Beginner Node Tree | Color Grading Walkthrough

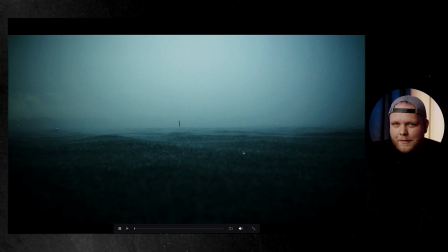It feels like what's lurking in the water. Like, the storm is coming, something's approaching.
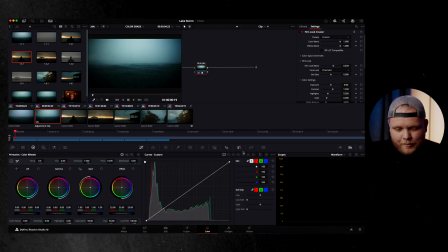It just kind of has a good feel, and it added to the narrative. And that was more important to me than a super clean pixel peep, you know, primo image. Like, I was more focused on how does it feel. And I think it really does contrast this shot, this first shot, and the next shot so nicely.
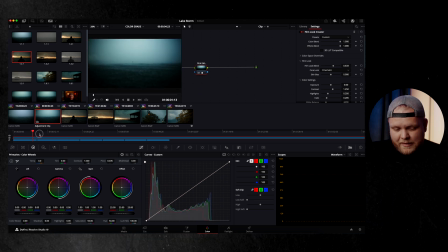And I was really pleased with the gray because I wanted it to feel contrasted from this. So that's that. That's more of an extreme situation. Like I said, if you take, you know, this lift away, a lot's happening with that to get it where I wanted to get it. And I probably could have done some of this stuff on the earlier nodes,
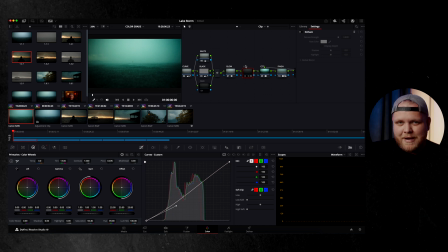but sometimes when you're color grading, you just try stuff and then you end up at the same place.
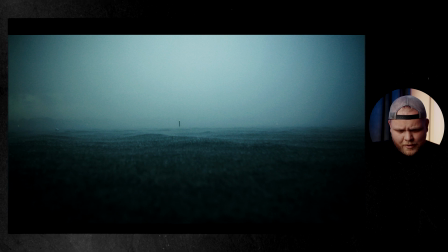I just took a different route to get there this time, and that worked really well. And it just, you know, it really added a lot to the film.
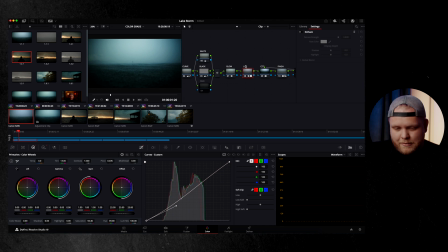So I was glad I got this. I spent the most time on this shot alone by far. It just took the longest. So that's how I color grade my C-Log2 footage in DaVinci. I think it's a good system. I'm sure there's probably some things I could be doing differently better, but this is kind of how I'm currently doing it and what I've learned so far after really, really diving in the last like few months and from learning from other people like my friend Cody and different videos I've watched. This kind of seems to be where I've landed in terms of my everyday power grade that I kind of drop on everything I shoot, and then I just tweak it accordingly. So if you guys are interested in this, I will drop it for free on my Cellify store as a free download, so you can go check that out.
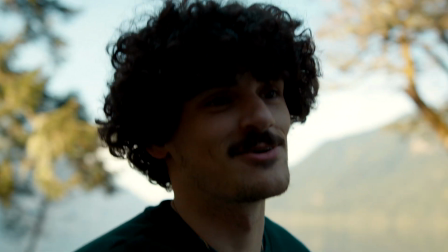And also, you can check out my LUT packs there on the Cellify store as well. Also have some gear for sale up there too, if anybody's interested. You might catch a good deal on a lens or something like that, so go check that out. But I've really been enjoying DaVinci. I think it's by far the best program on the market right now. I think it's better than Premiere. I think it's better than Final Cut. It just is the most complete editor. And also let me know in the comments if you're interested in an audio workflow deep dive in DaVinci. I just think it's super powerful. So if you want to deep dive on that, let me know. I'd love to go through that and kind of show you guys how I like sound design, because I love sound. It's a fun thing for me to do. So I'd be glad to deep dive on that. So let me know if that's something you're interested in. But that's all I got for you today. Hopefully this video was helpful. If you stuck around to the end, I appreciate you. You're the real MVP. Thank you so much for watching this video. Go check out other videos on the channel. I have a lot of other tutorials, a lot of other camera stuff, but I also have a lot of creative projects that I'm passionate about. So if you're interested in that, check those out as well. It would mean the world to me. But as always, I hope you guys are doing well. Thank you so much for watching this video. I will catch you in the next one.